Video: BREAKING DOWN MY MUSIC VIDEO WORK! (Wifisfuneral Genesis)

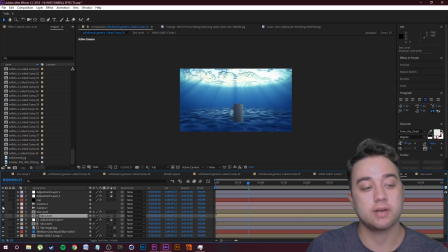Put the mug within that ocean, and then I just created a camera within After Effects to create the shots that I wanted. Also colored the water, put it together through some different compositions as well as a bunch of masking. Go ahead and go to layer, new, and then camera, and that way we can now move around and I can show you exactly what it looks like.
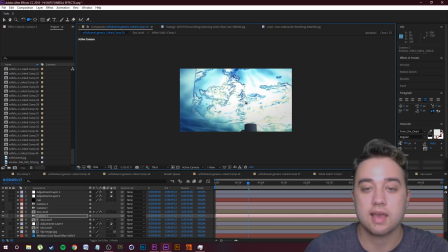So just basically took a lot of positioning the camera, the cup, and the water the way that I wanted it to so that I could get these shots.
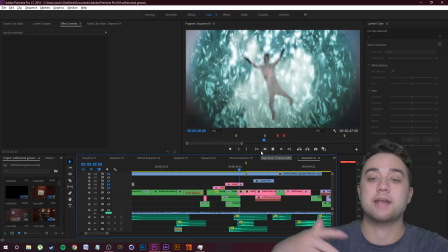Also use some overlays from Footage Crate to get the water splashing up at the camera. Let's play this out a little bit more.
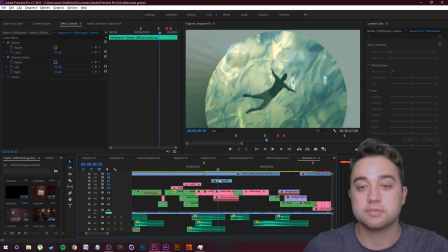And there we go. So for the character himself, what I did, this is what I actually did.
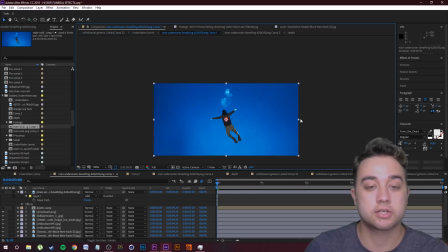So this is literally just a picture of somebody floating underwater.
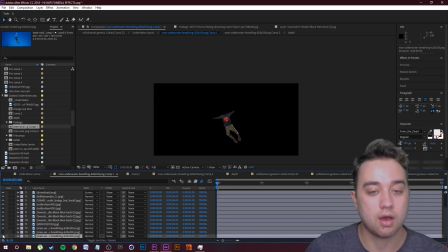And what I wanted to do was I wanted to find a picture that matched really what I was looking for, and floating down into the water at this angle.
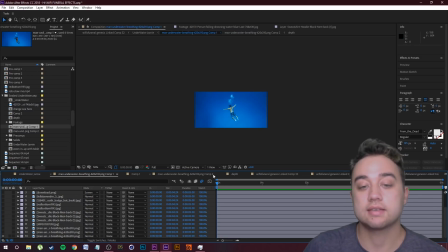This is the only picture I could find. Like I said, this isn't a video, just a little picture.
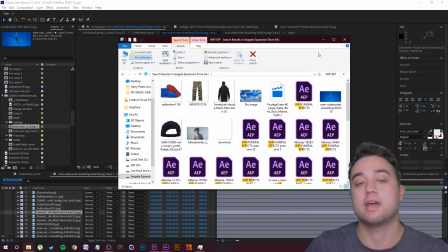So what I did was I went on Photoshop, and then I just kind of put together all the clothes that he was wearing in the original scene.
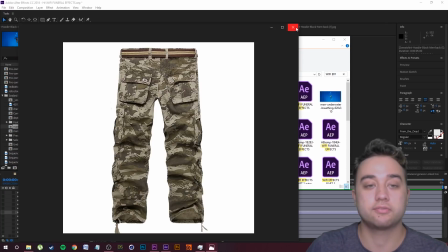So we have the camo pants, Photoshop that on. We have the hoodie.
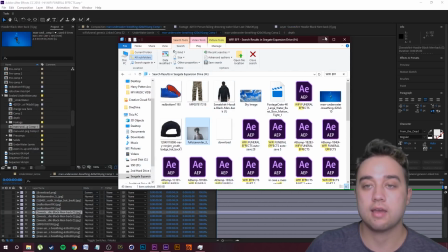I used this picture of him as the reference for the hair, and then I put that all in using Photoshop.
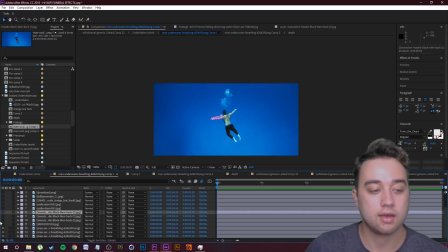So I'll just bring these layers back and you guys will be able to see. So there's the pants, there's the hoodie, arms of the hoodie, and then also the shoes, hat, and then the hair for the back.
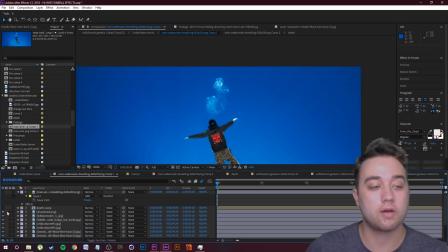Also the Wifisfuneral logo on the back there. And that's how we did that.
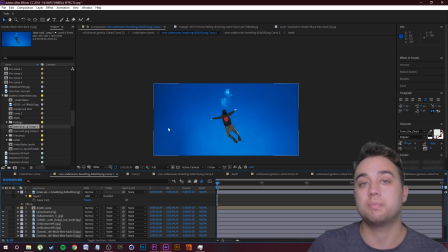Now to make it kind of move a little bit, what I did was I masked him out and I used the puppet tool, keyframe that just to kind of make the arms and the legs moving a little bit,
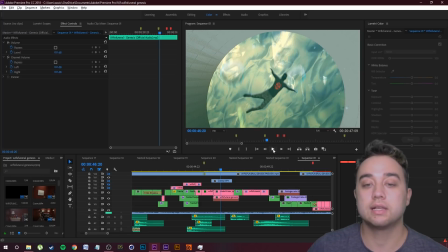make it look like he's just floating downward. And I think it turned out pretty good. The limbs turned out a little bit noodly, but for the most part, I honestly think it looks pretty cool.
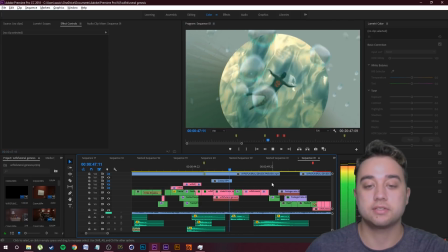All right, and then bam, now we have this crazy tunnel going on here.
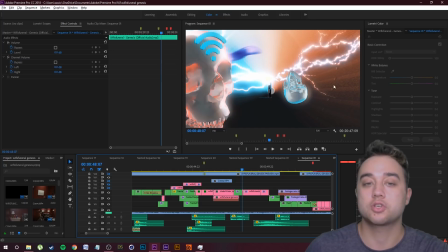And this is using the same Element 3D model of the actual cup that I was showing you before. But this time we threw in those skulls from this previous scene.
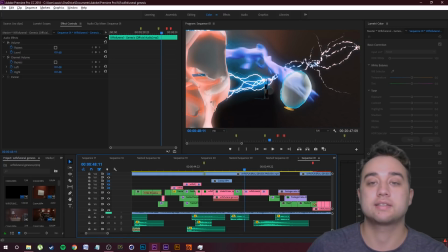Also used the sapphire zap effect coming out of this 3D model of the Ethernet,
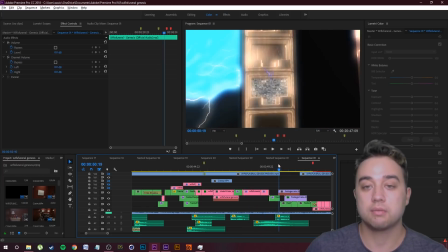and then we go through here and then we teleport through the Ethernet into the city.
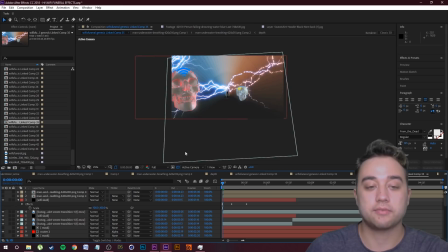Now let's go ahead and break that down. Top into After Effects here, let me show you what I'm talking about. As you can see, this is the same skull. I just copied and pasted it from the other shot that we put together.
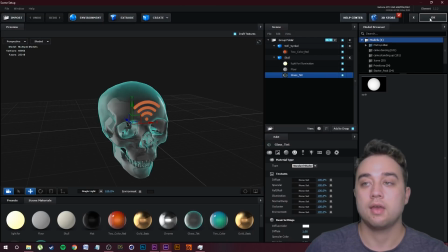Here's the little scene setup of it, and to change the colors of them,
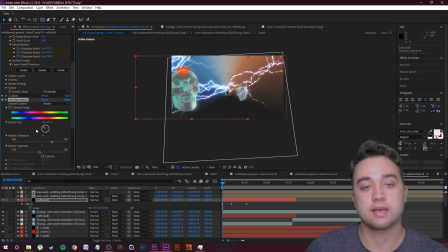I just added a little hue saturation effect, and if we cycle that, you guys can see you can change it to any cool looking color. I think it actually turned out pretty good. I used the 3D camera tracker just to track it into space right there.
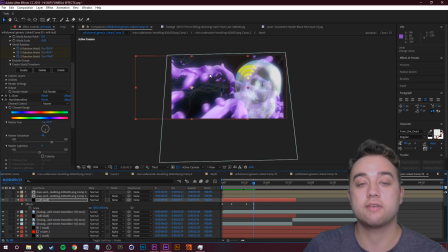Also added this little overlay from footagecrate.com, this little paint thing,
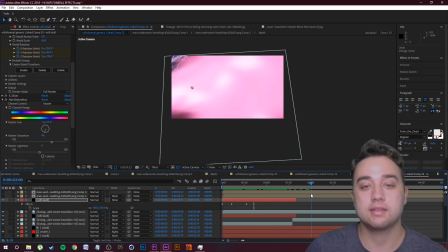just to kind of distract the eye a bit right before we get to the Ethernet, and then bam, we got some flickering, glowing.
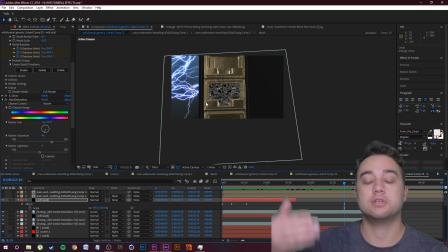Now we used Metropolitan here, and then I also used parts of the ocean to kind of put it in front of it.
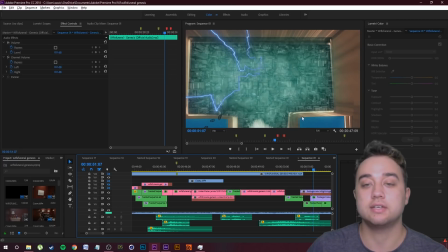Added a little lightning overlay. I added parts of the sea and just masked it so that it's in the shape of the Ethernet. We also have this kind of splash overlay and then this other splash overlay, and it happens really quick.
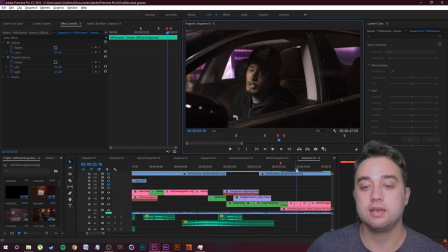Just have Metropolitan behind it, and then bam, now we are in our city. Okay guys, so here is our sci-fi city, and I basically just used the normal
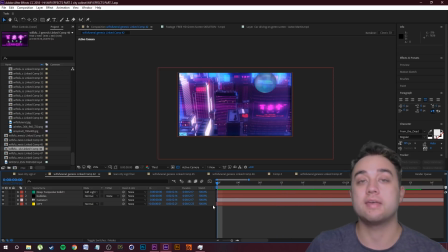Metropolitan method from Video Copilot that I talk about in the tutorial link down below, but I added some little sci-fi color grading.
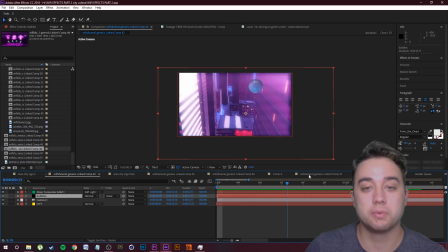I messed around with the colors a bit. Also added these 3D tracked in little 3D bubbles, just so I can really keep the vibe of like we're in this underwater like lean city.
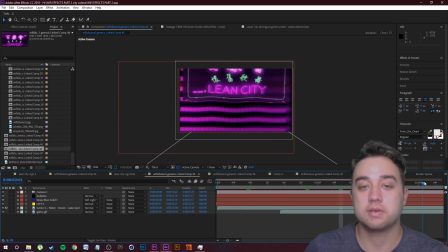And when we get to the very top right here, you guys are gonna see we have these cool little neon signs that we got going on here, and I actually changed these in Photoshop just to actually say what I wanted to say.
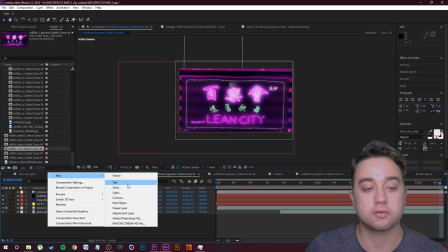Now let me get rid of this camera and let's create a new camera just so I can really show you what the entire city looks like from scratch.
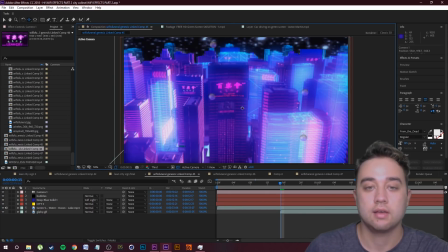So this is what our city looks like, and as you can see, looks pretty cool. We have all these kind of like neon.
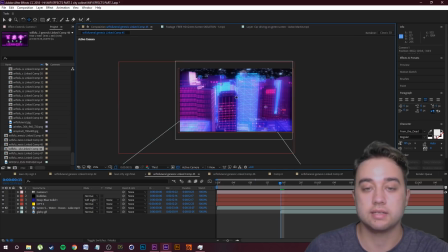I kind of mixed together different textures for the buildings themselves just to kind of create this futuristic look. We also have these 3D tracked little bubbles in here. Added a little turbulent displace just to really make it look like it's underwater.
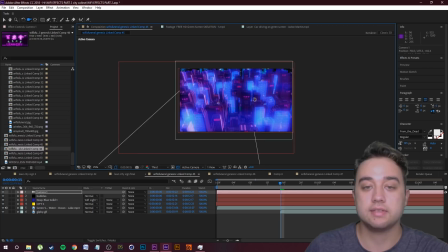Now another thing that I want to mention here, guys, is these signs. Now I added these neon signs in myself, and I'm pretty sure I found a pack of them on TurboSquid. If I find the link, I'll link it down in the description. Just aesthetic designs. Now let's go ahead and click on the city itself, and let's go into our effect controls,
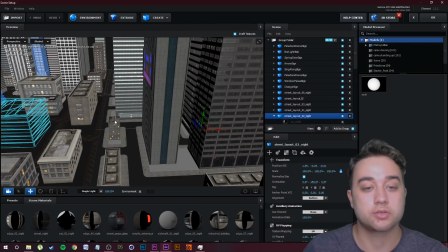scene setup, and you guys are going to see the actual rough design of the city itself.
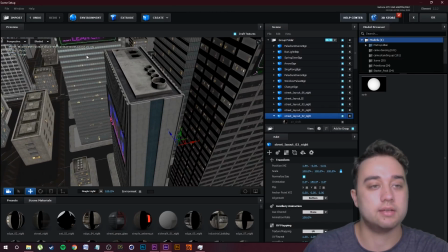So here we are, and then this is the custom one that I went into Photoshop and created. And then it's pretty simple.
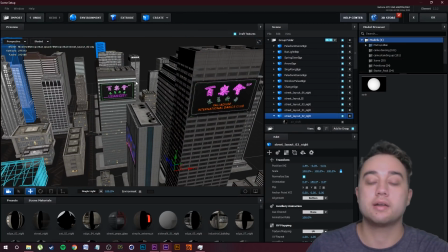All you need to do is just follow along with the Metropolitan tutorial I talked about on creating these buildings,
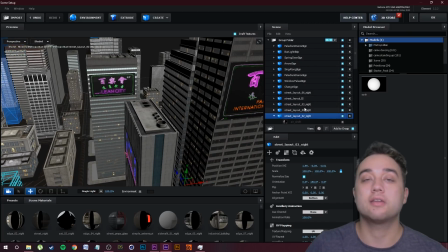these cities, and download a sign pack or any other thing you want free on TurboSquid or CG Trader, and just mix it into the city. You can really create your own awesome sci-fi looking city. I'm definitely going to make a full tutorial on this moving forward, so expect that. That's one I know I really want to make because there's so much stuff you can work on and keep building on with this.
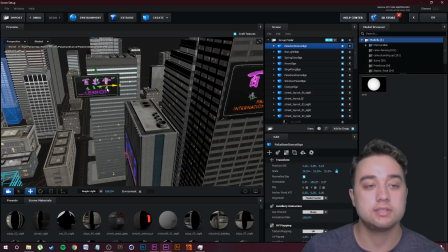And then the only thing you really need to know is just using these coordinates to just position it where you want.
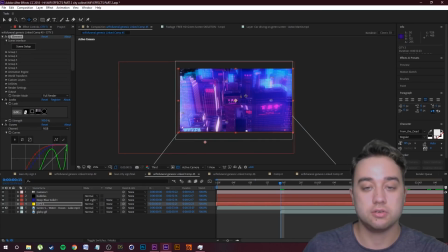Also, another important thing is once you do that, you need to make sure you use your camera to find exactly what you did, which is the kind of tricky part.
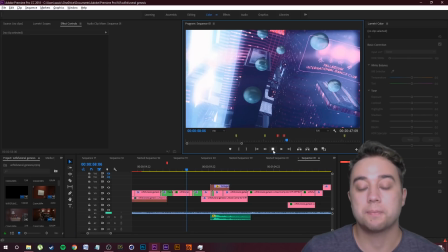Okay guys, so for this part right here, this is one of my favorite parts in the entire music video. The part where he kind of jumps up onto the building, struck with the lightning.
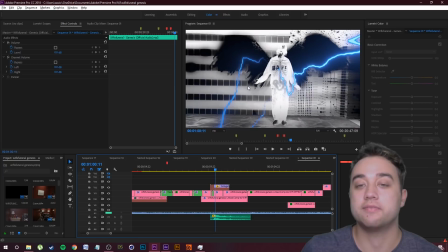You can see the skeleton in there, and also we have these giant awesome looking wings in the background.
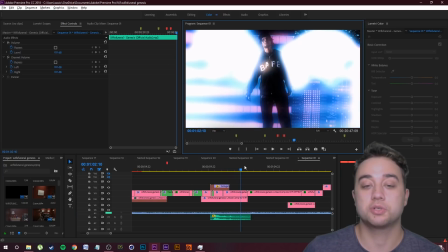Just a really cool shot overall.
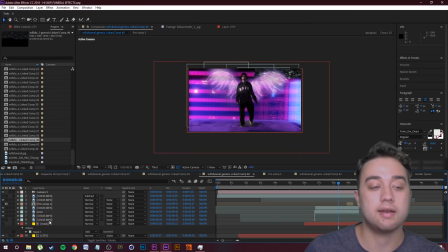Now to pull this off, let me go ahead and just show you the original footage that I had to work with this so that you guys get a little better idea of what we were doing.
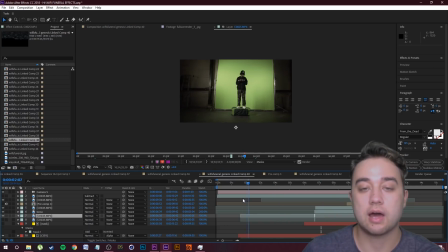So this was just done basically using a lot of masking, and this is the original footage.
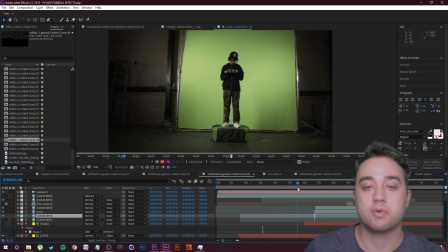We have him standing on this box in front of a green screen, and then what he does is he just jumps off the box just like that. Now to be able to pull off everything, what I did was I just keyed out the green, I masked out all this extra stuff that we didn't need, and then I also had to mask out the box, which was pretty tricky because I had to hand mask his shoes, which you guys are going to see.
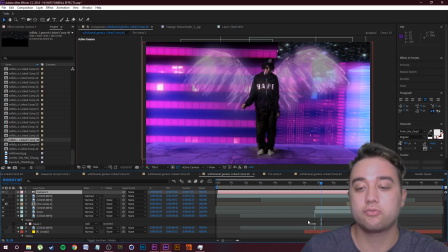I also did rotoscoping for the body itself so that I could be able to get these wings behind the body layer.
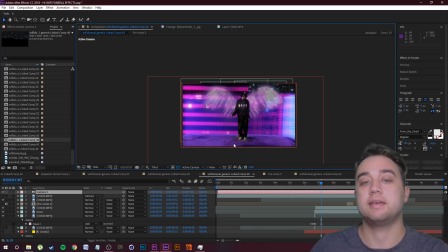And then for the background itself, I just took a piece of that city, I placed a camera in this original city that I designed, and it was pretty simple. It just kind of zooms up. And since our footage was him jumping off a box, but I wanted him jumping up on a ledge, what I did was I just reversed the footage so that he'd be going up, and then use masking just to cut him off from the actual line where he does jump up there.
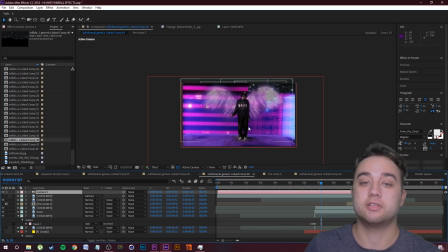So that's how I put that all together. Basically the best way to explain it to some simple keying and compositing and just a ton of masking. I'm gonna link some of my best masking videos talking about rotoscoping, 3 different ways to mask in the description down below. Let's go ahead and move on here.
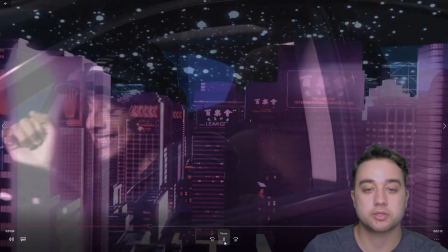Okay guys, so from here on what I did is we just have some more shots of the actual city that I was talking about, some more shots of him in the car with the green screen behind it.
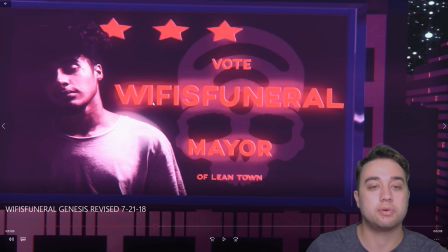Like I said, with those signs, I used Photoshop to put him in here and just kind of design my own sign off of that,
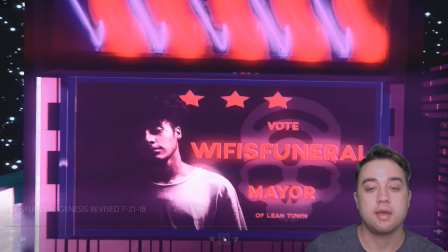kind of like a little presidential campaign thing, and then just using a bunch of cameras to really mesh things together.
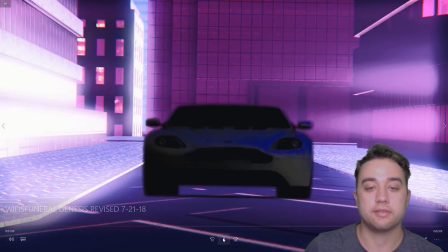Now this is just a normal shot of a green screen car. Play that through, kind of zooms underneath, and like I said, this is all green screen.
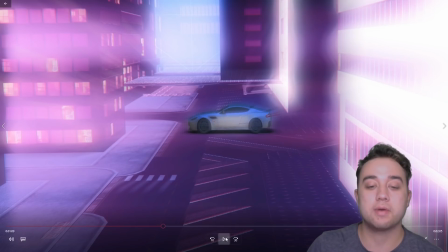You can find this all on my free green screen pack on my website. Bam, zoom through the window there.
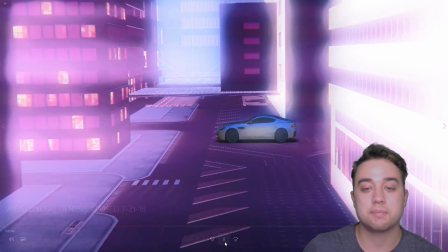That's just using an After Effects camera and a glass overlay.
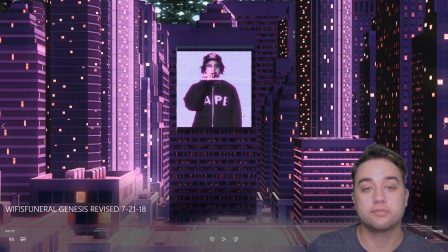Now for this part right here, what I did was I just masked him out, and I used an effect called Universe Holomatrix to create this cool kind of purple stuff going on here.
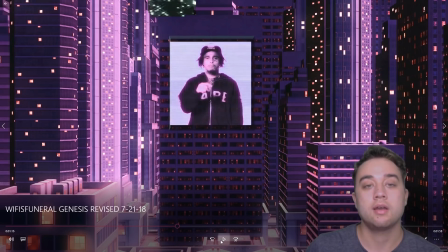I also just used the city that I designed earlier, just used some 3D camera tracking to place him there.
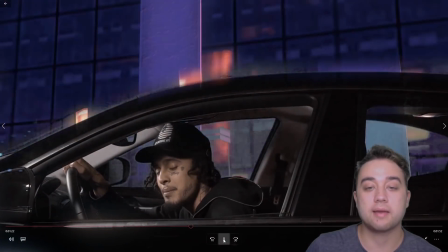Also, just some more B-roll stuff of going through the city, and the reason why I'm kind of just playing through here is basically it's just reusing a lot of stuff that I already talked about.
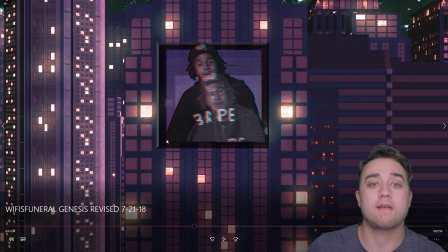Here, I use it again.
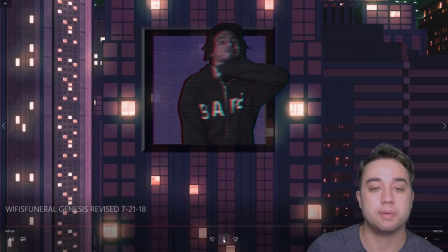I use that holomatrix stuff, and I just masked it into the part of him with the building, like that, and that was a pretty cool effect right there with all the crazy like little glitch stuff.
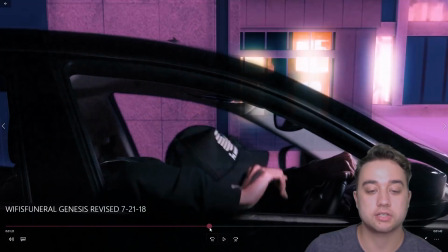Now this part right here, super cool. Here's another transition into another part. This is when the next verse starts.
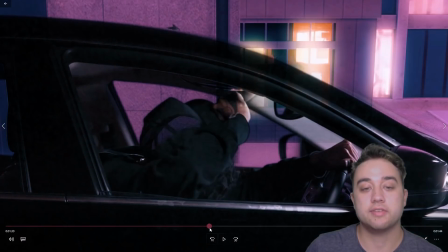So he looks up, and we have this part here where he's just stopped,
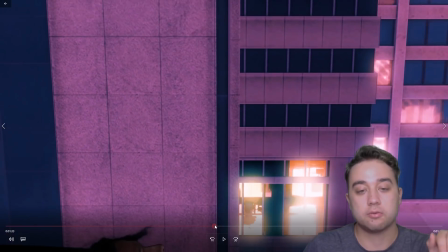and what I did was I used an After Effects camera and I raise it up so it looks like all the way up past these buildings,
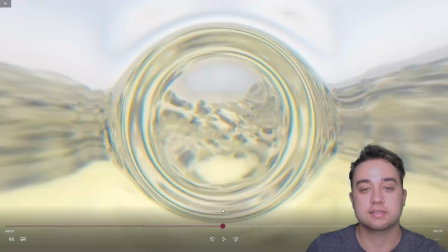and as we go up, you look in the sky, and then we got this crazy transition.
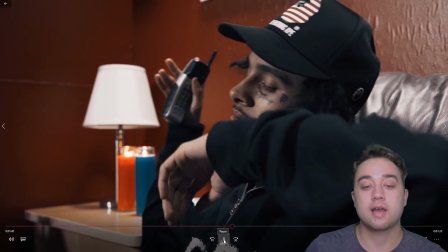So normally this was all just desert stuff, but in the final cut what I did was I moved the beginning scenes with all the data moshing and all that,
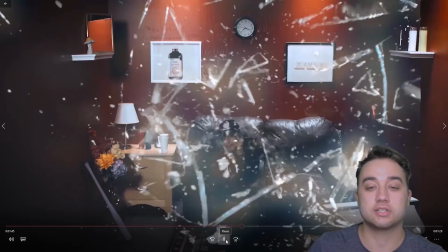put this in front of the desert stuff so it's kind of like a little flashback,
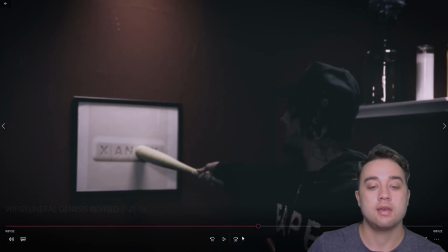and then I added the official transition to the desert scenes here where this little sign distortion was, just like that.
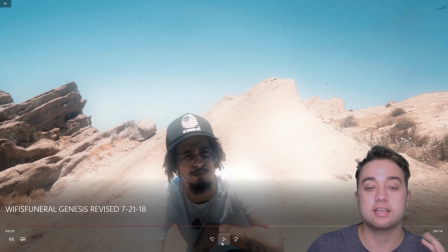So for the desert scenes, just pretty simple stuff. I spent like 40 hours plus at this point, so I was trying to keep it more simple and not like overload it, but at the same time just give it good quality.
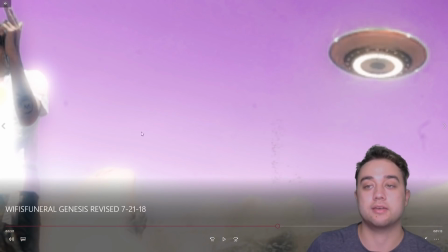Got some cool just like trippy things. We also have this little green screen clip here. I used an After Effects camera and then a green screen clip just from YouTube of an alien thing.
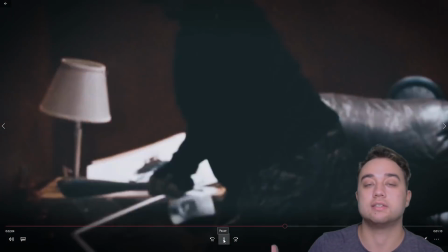Bam, and then I used that to transition into the data mosh clips that I was already talking about before.
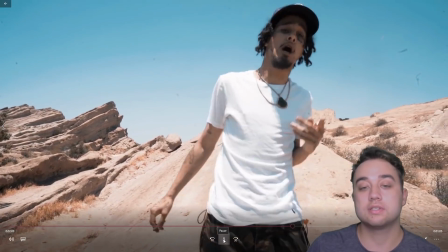Now we're also using some little freeze frames here.